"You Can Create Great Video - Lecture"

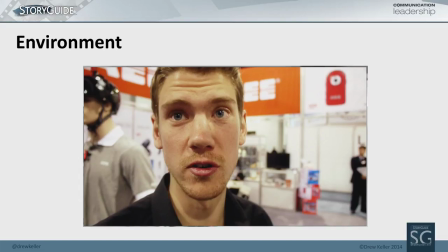Oh, we know who he is. Oh, we see the context. Also, if you're in an environment like this, a conference, a trade show, something like that, they tend to be very high noise environments, which makes it sometimes difficult to hear them as clearly as you would like.
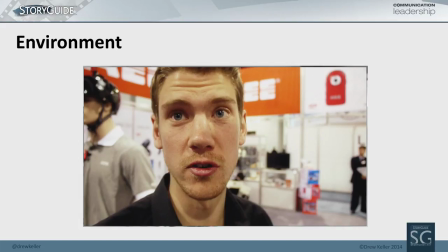And you, in essence, are motivating why that noise is there. People tend to cut you a little bit more slack if they understand why all that noise is there. But most importantly, we look at the background, we look at the environment, we go, oh, he must know what he's talking about based upon what's going on.
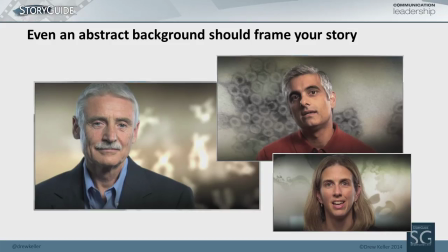You can also augment what's going on with abstract backgrounds. Any guesses what these guys are talking about? Genetic. Exactly. They're talking about genetic medicine. And the idea is you can take something that's abstract, the work that they're doing,
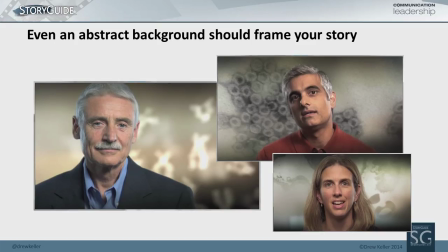we're trying to give context to their research and what's going on with an abstract background rather than just a plain background.
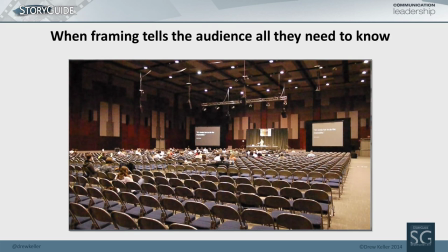You need to be careful though that you don't give an impression that you don't intend. If you see this as a shot, what do you think of the quality of this presentation? It's empty. Yeah, it's pretty dreadful.
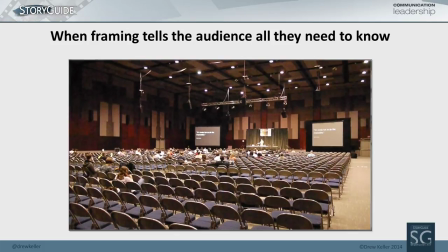And if you went there, if you went to go videotape your peer presenting at a conference and this is the establishing shot, people are going to go, no one cares about the research. You may go in there and go, wow, this is terrific. Look how big this room is. This is really important. This is really cool. I want to get a sense of the scale of this room. That's your emotion at the time, and I understand that. But unfortunately, the message you send is no one cared.
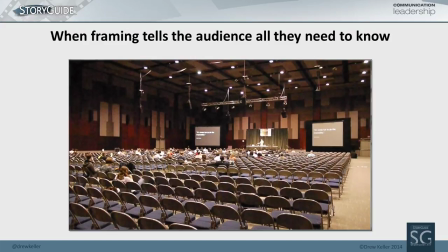and so perhaps just moving the camera behind some heads in the foreground having them in the background would have given a sense of people there
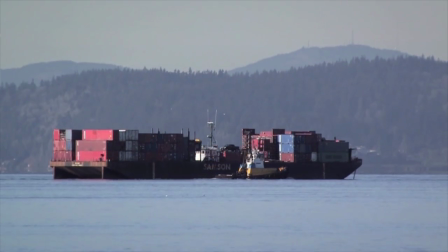without all of the empty chairs so you need to be careful of how you manage it and don't be afraid to group everybody exactly right group together the
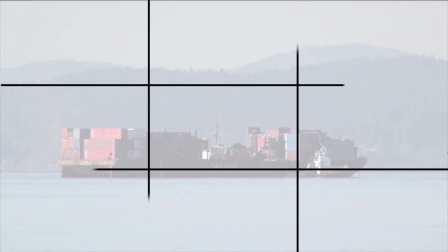other thing we use when we shoot a lot is something called the rule of thirds and the rule of thirds actually scientifically
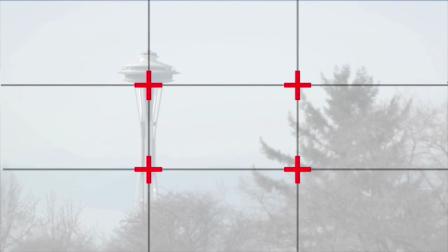we don't start looking in the middle of a frame We tend to look at one of these corners.
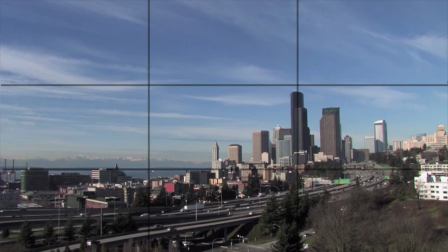And so if you leverage verticals or horizontal lines to give, to leverage rules of thirds, it can help immensely.
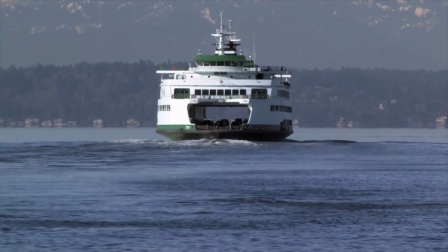It can give your images more interest, something that's more compelling. We tend to shoot by just kind of dropping things in the middle of the frame. Really boring is not how we look at it.
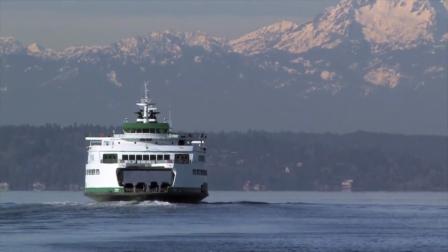So if we take this shot and we just move it over and tilt up a little bit, leveraging the rule of thirds, we end up with an image that's far more interesting to look at.
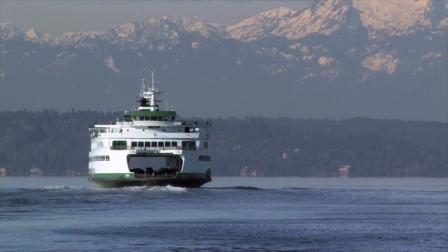And the vertical mast of the ship and the horizontal line of the water helps us to create an image that is more compelling. And when we look at it, we actually move clockwise around the image. We tend to start at the bright part where the ship is and move up clockwise to the mountains and then down around. It's just naturally how someone will look at an image. It gives more information, basically of information that is revealed, that is unfolding out of that image.
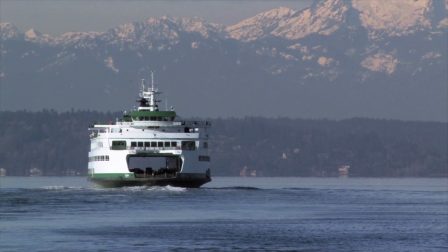So we tend to like to leverage the rule of thirds in a lot of the ways we shoot.
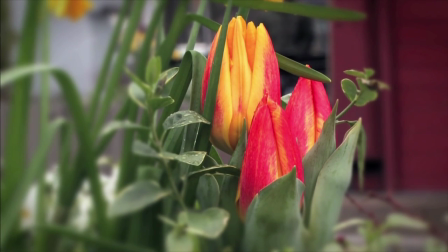And it's really not all that difficult to do. All you have to think about is, A, pick a subject, and B, where am I going to put it?
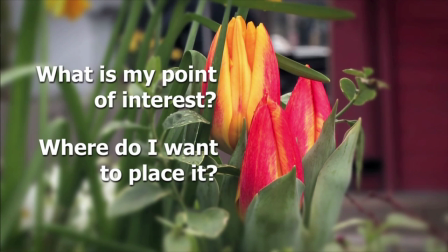That's not always as easy as it sounds. There have been times when I'm shooting at an environment like Las Vegas. All of these signs in front of you, you've got all this chaos of stuff in front of you. the audience also finds that environment really chaotic so your goal is to pick something that the audience clearly knows you're going to identify leverage the rule of thirds from there and then work out so they can move out within the image from there the rule of thirds isn't a hard and fast rule I actually sometimes call it the starting point of thirds you're there you look at it go wow this is boring what can I do you tend then you start moving something around in the frame of the rule of thirds you go that's okay but you know I I think I'm going to tilt up a little bit more or move over a little bit more. What often happens is the part you're trying to emphasize is in the two-thirds, and the part you're not emphasizing as much is in the one-third. For example, think of the hideous vacation photos you've had to look at from friends, and it's a sunset of the water.